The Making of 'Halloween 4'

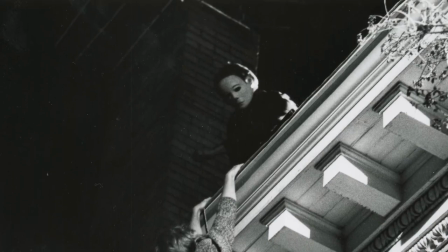1988s
We thought about doing it green screen on a stage where we would just be able to have harnesses and have everything under control. But then we thought that might look fake. And if there was one moment in this movie that looked like a green screen or looked phony, then we knew we would throw the audience out of the movie. So the solution that we came up with the production designer was to build the entire roof of a house with the gutters about 6 feet off the ground, which we built in an open field.
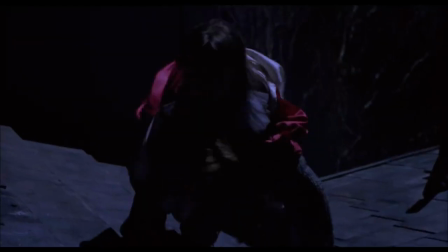2018s
And it never had that green screen kind of fake feeling, because it wasn't. It was all authentic. It was just built. It was still high enough to be of some danger to the actors, but we had people stationed around that could catch anybody if they did slip.
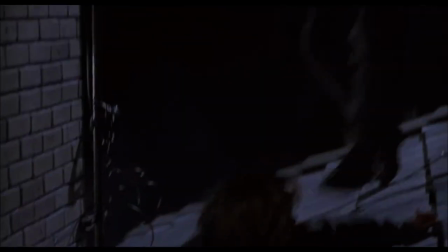2038s
I did all of the roof stuff except the drop. So I was getting harnessed in and, you know, getting turned over. And then I hung there when it was still. It was precarious at times, but we worked with Danielle. That was the main thing, make sure she felt safe and comfortable. She did. She's a trooper. She did very well. It was freezing at night. I mean, it would, like, there would be like a dew over the slate on the roof, and then it would ice over. So it kept freezing and Ellie kept slipping. I mean, so all of that stuff is really real. We had stuntmen all around the bottom, so if anybody fell or slipped, they would fall into, you know, catch pads or into stunt people. It also gave me the freedom to actually shoot without wires. We were pretty close to being finished, and it was in one of the sequences where I slide down with Danielle on my back. They made the roof so fast that at the bottom of it, a little staple gun was sticking out, the staple.
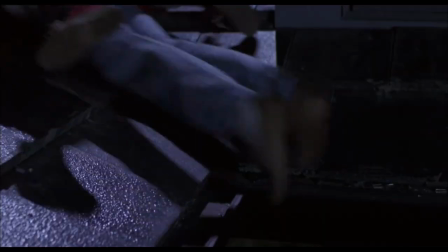2091s
And when they slid her down the roof, that's when it caught her stomach and it cut it right open all the way down. You know, I didn't bleed out. There were no intestines showing. I mean, it was not that, you know, it was just a surface wound. But I think the set medic went bonkers just because we had more to shoot. So they patched me up and we went back to work.
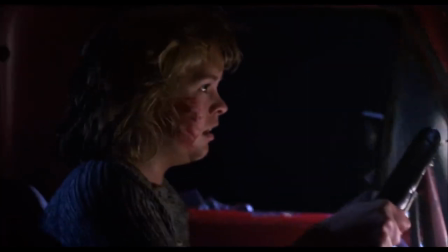2112s
Literally the whole sequence in the pickup truck was, you know,
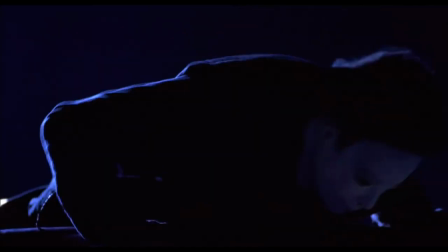2117s
there were 2x4s underneath the truck and prop guys jumping on the boards to make us look like we were rolling along. So, I mean, it was really effective how it all came together, really seamlessly, because I was there and a lot of that was added after the fact.
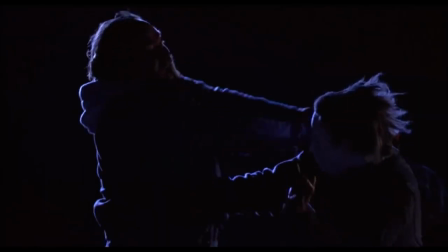2134s
The guys fighting on the truck and climbing up on the truck and throwing them off and all that. It was again, our stunt coordinator, Fred Lerner, did a good job. He worked it all out. We had professional stunt guys, so we all worked good together as stunt guys. So much of that was movie magic.
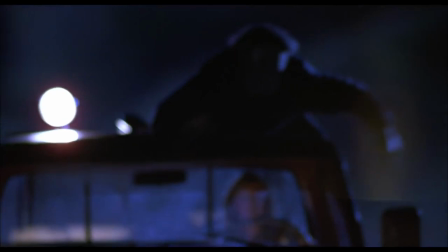2148s
And, you know, once all the elements come together and you see it up on screen, it was really cool.
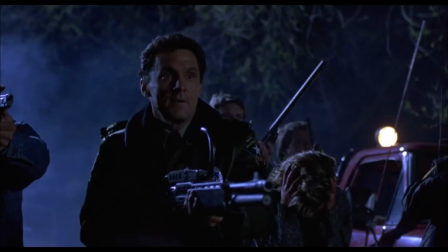2154s
You know, killing Michael Myers, that was great. We must have shot him 1,000 times. I never expected that he'd be coming back.
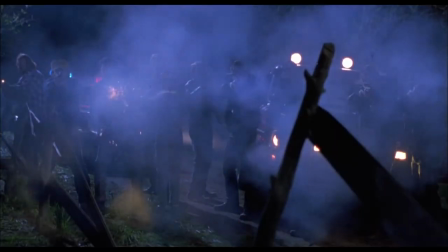2163s
You know, one thing that Al and I were very committed to was this execution of Michael Myers by the police, putting him into his early grave.
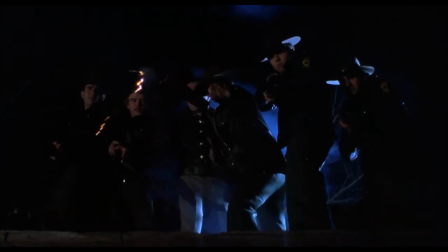2172s
We actually threw dynamite into the well at the end of Halloween 4. We cut that, but then they used that sequence in Halloween 5, so that was kind of interesting.
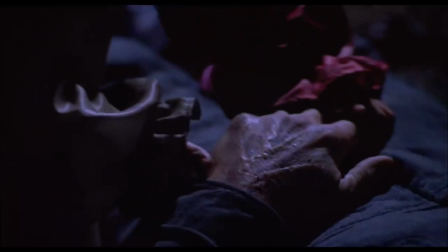2183s
The transfer from Michael to Jamie through the hand was very carefully thought out, and that she was going to then, the twist ending was going to be she had been, in a sense,
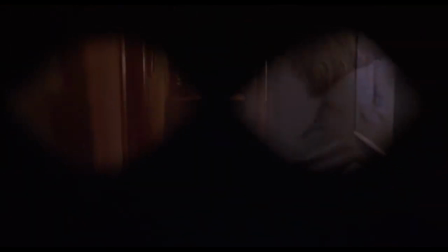2196s
possessed by Michael's spirit through the bloodline and would come back at the epilogue of the movie.
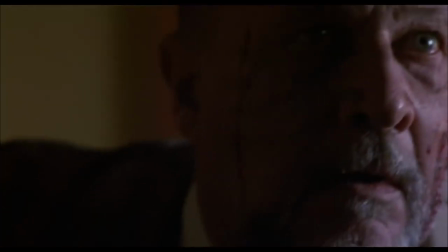2202s
And to have that shock moment of him turning that corner and seeing her at the top of the stairs standing there with the, you know, with the scissors.
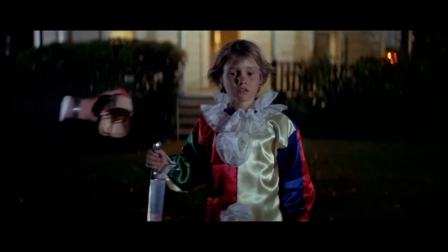2211s No!
This harkens right back to the first film, right back to Michael standing outside. I wanted that exact tie-in, so it's like, it's starting again. It was, as we all know, something that people have talked about. It was kind of one of the highlights of the movie.
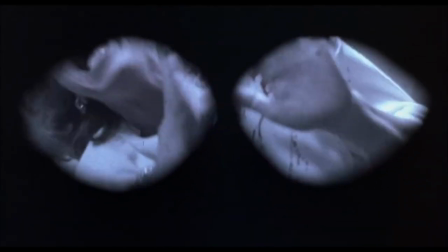2229s
My double actually did the stabbing.